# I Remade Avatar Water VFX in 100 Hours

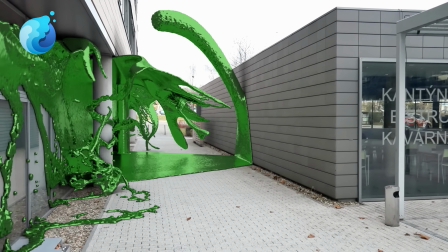However, it's not as accurate as a CPU simulation, but still a really good option for smaller scale simulations. And this wouldn't be a proper water simulation video if I didn't talk about the one movie that's pretty much all about water simulations.
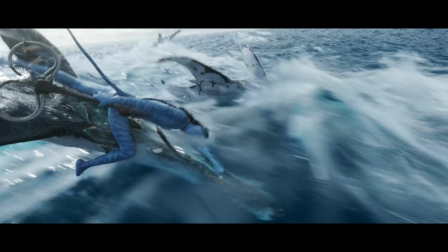Avatar The Way of Water. This movie really pushed the boundaries of what's possible with current tech water simulation, and they nailed it.
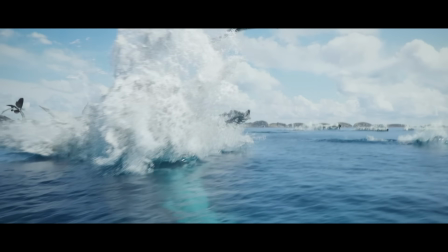It is such a gorgeous movie with mind-blowing water shots. Because of this, I want to create my 100-hour water simulation shot inspired by this movie.
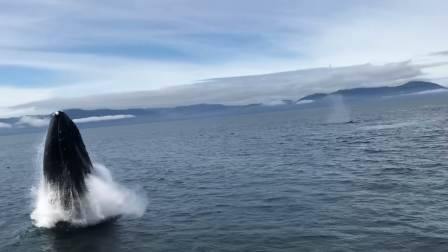Whales jumping out of water and landing with a magnificent splash is something I've always wanted to simulate, and in Avatar, they have whales on steroids.
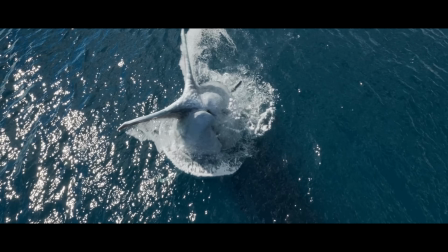Tulkoons. There are beautiful references from the movie showing these creatures jumping out of the water,
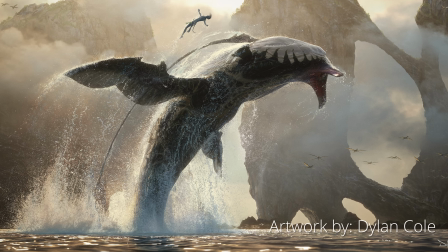and when I was looking for inspiration online, I found this stunning artwork by Dylan Cole that I knew I had to recreate.
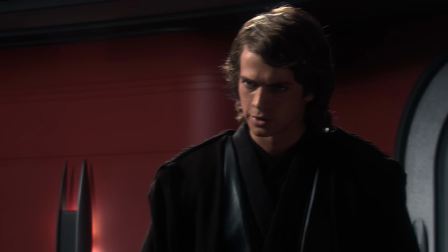It can be a bit daunting starting on a shot like this from complete scratch, but I'm just gonna take it one step at a time and see if we can make something resembling this.
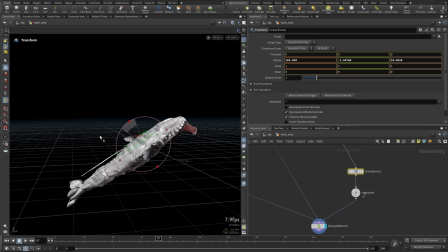I start by buying a whale model online and animate it using both real whales and the movie as reference,
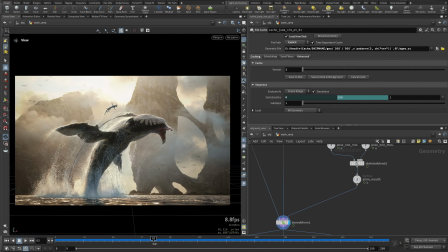and I make sure that the whale hits the pose that the reference artwork has. For its... tentacles?
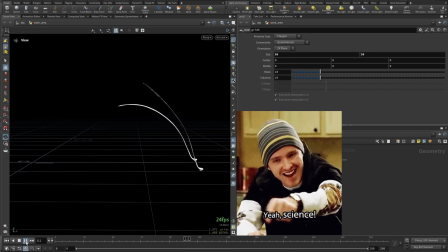I simulated them for the most natural looking result. And here's how the animation turned out.
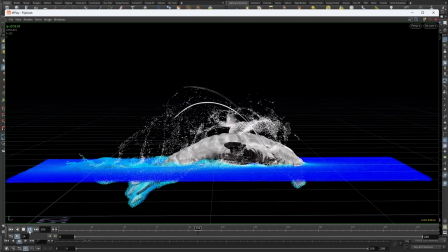Next, I add a water surface and do a low resolution simulation to see how it looks. I then do a bunch of simulations, tweaking things every iteration.
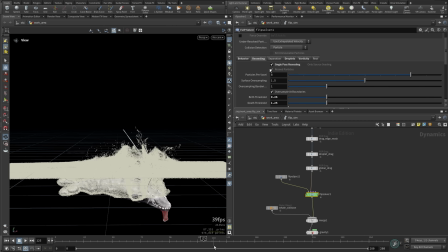And this process takes forever since each sim takes around an hour before I can see if my adjustments work.
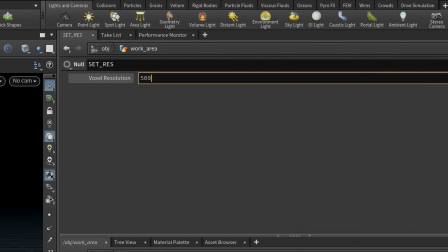Eventually though, I am happy with the results and send off a really high quality simulation for my computer to enjoy overnight.
Each time when I come here, I am abused.
The next step is white water.
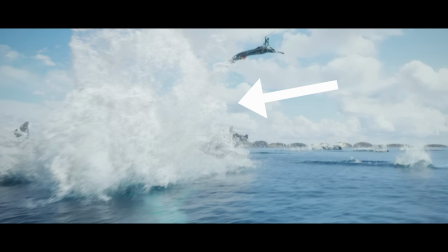This is all the white foam, bubbles, and spray, which we simulate and render separately from the water for more control.
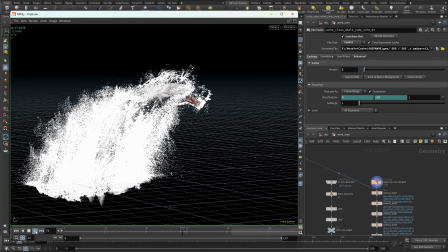For this, I need a lot of particles, so I split it into a few different sims to make it work.
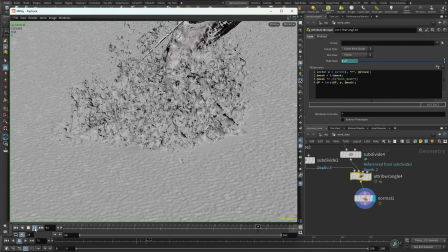I then create an ocean surface, and apply the same surface displacement to the main water simulation's edges as well, so it blends in perfectly with the rest of the ocean.
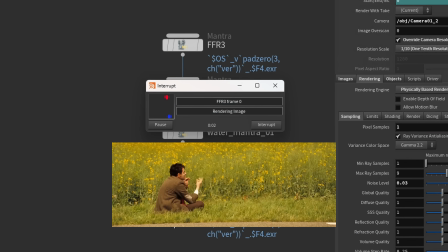And lastly, I render it, which took 40 hours. After all this work, we're left with this, but we're not done.
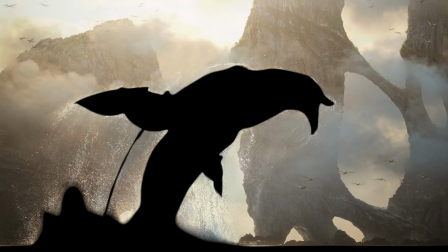I would say the environment around the water simulation is almost as important as the water itself.
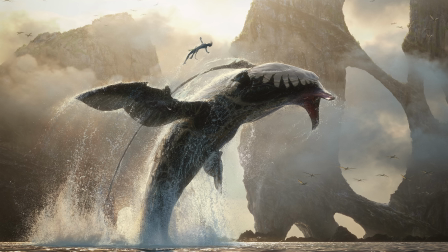So using our reference as a guide, let's continue building out our scene.
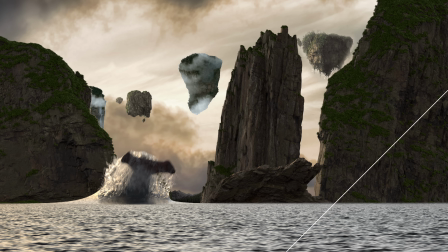I render out some mountains for the background, add a sky, floating mountains, birds, and most importantly, some fog and clouds.
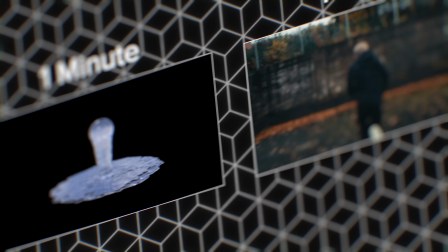And with that, plus a bunch of smaller tweaks, it's done. We've now completed all of our time challenge renders, and hopefully learned a thing or two along the way.
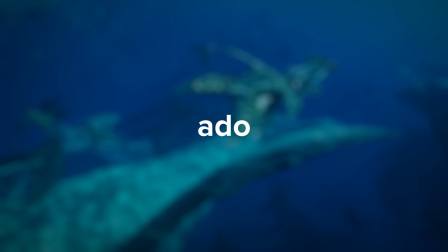So without further ado, let's have a look at them all.